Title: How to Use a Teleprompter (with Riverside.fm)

If you're using a camera as your webcam, you know how frustrating it can be that you're not looking directly at the camera when you're recording. Well, I've got a solution to solve that, which I'm gonna show you in this video.
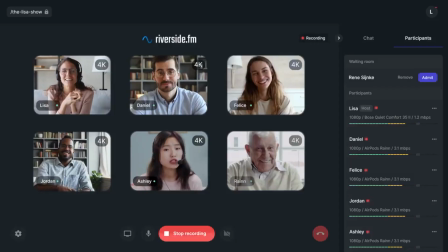Hi there, it's James here from Riverside, the platform that allows you to record in studio quality remotely.
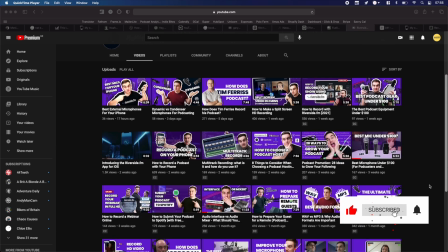Subscribe to this channel for three videos a week on how to take your recording to the next level. Let's get into this video.
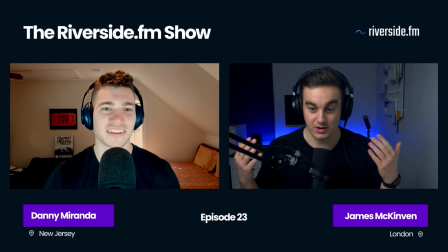i've been on so many podcast recordings where i'm looking slightly to the left right up or down of the camera so i can look at my guest or myself to monitor my own video this is frustrating because it looks so unnatural on my recording but this problem went away when i bought this
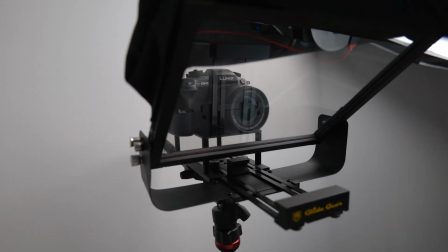glide gear teleprompter for around 120 and utilized the
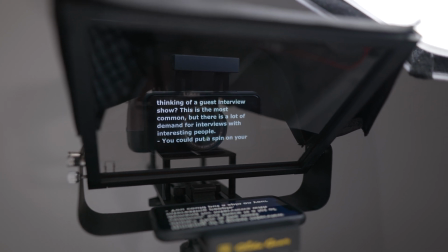riverside.fm app so i'm always looking directly directly into the camera when I'm recording.
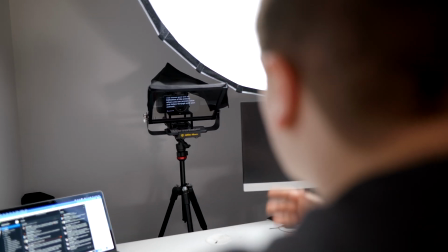The teleprompter is usually used for reading scripts, so it has a reflective glass panel to show what's on your phone or iPad that the camera shoots directly through. You might think that this is a little bit overkill, but these are the small upgrades that can make a difference in your show having that professional touch. The setup for this is really quite easy.
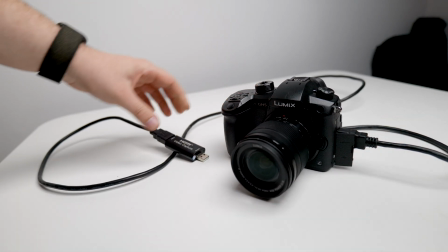Before you start, make sure you've got an Elgato Cam Link or similar so that you can use your mirrorless or DSLR camera as a webcam watch
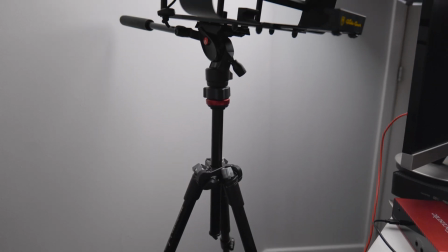this video if you haven't taken this step yet the teleprompter attaches to the top of a regular tripod and if you don't have one already any low-cost
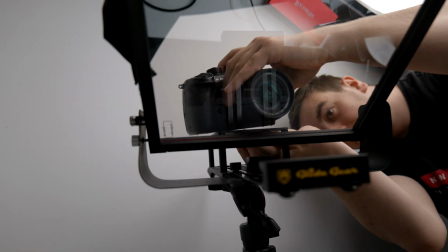tripod from amazon will work fine for you you then screw in your camera to one side of the glass and then cover it with the fabric hood which will keep the
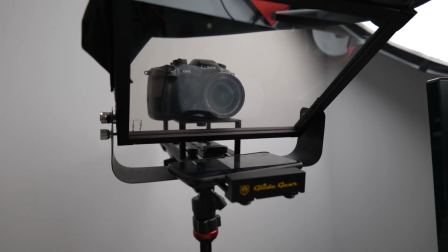light out to avoid any reflections to see how we set up our lighting to get this look in the riverside videos watch
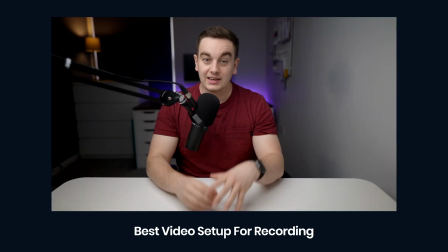this vid that we've linked in the top right corner of the screen.
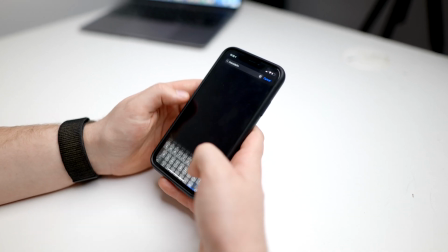Also, make sure you have the Riverside.fm app installed in your phone because we're gonna use this as our virtual viewfinder.
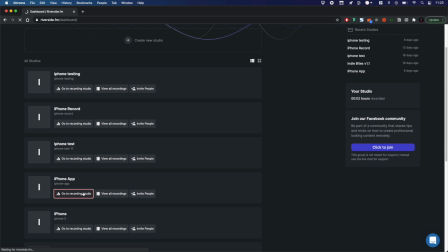There's a link in the description for that. The first step is to join your studio on Riverside.fm on your laptop using Chrome as normal.
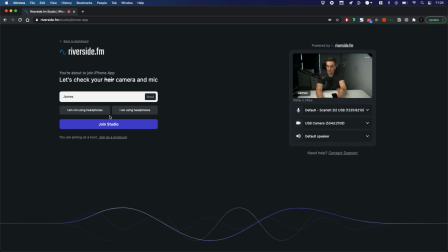Ensure you're happy with your camera and microphone settings. Then invite yourself via email or copy and paste the link.
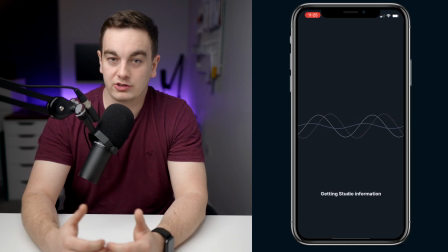Open the link on your iPhone using the Riverside.fm app. Check your settings and join.
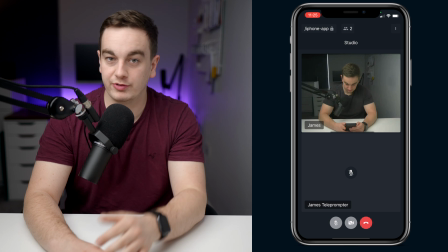Once you've joined on your phone, mute your microphone and turn off your video. You can see your other camera on your phone at this point.
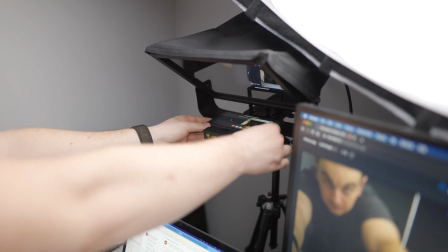Place your phone onto the teleprompter and check you're happy with its positioning. Invite your guests to join the studio.
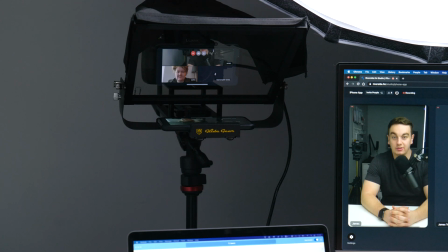Once they join you can see yourself and your guests on the teleprompter and you can be looking directly at them as well as into the camera. Then you'll be ready to record your show. So this super simple setup using a $120 teleprompter and the Riverside Diofem app can make a huge difference. Let me show you what it looked like before I had the teleprompter.
Yeah. So that's just how I came up with that number. And when I asked people, they were fine with it.
And here's how it looks in my recordings now I'm using this teleprompter.
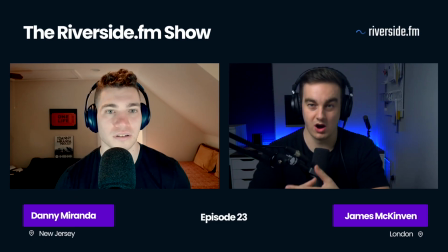The batch discount, maybe four or five, give them a 10% discount off that price.
You can see that a teleprompter can make your recordings more engaging and high quality. as you're looking directly at your guest while recording in 4K quality. It also doubles up as a handy monitor to check your composition. Simply join the call with your Riverside.fm iOS app and place it onto the teleprompter to achieve this look. Have you got any other creative solutions to looking directly at the camera when recording? Let us know in the comments below. We're gonna be producing a bunch more videos on this YouTube channel about podcasting, video interviews, and more. so if you want to learn more about starting and growing your podcast make sure you subscribe to the channel and turn on notifications so you don't miss an upload thanks for watching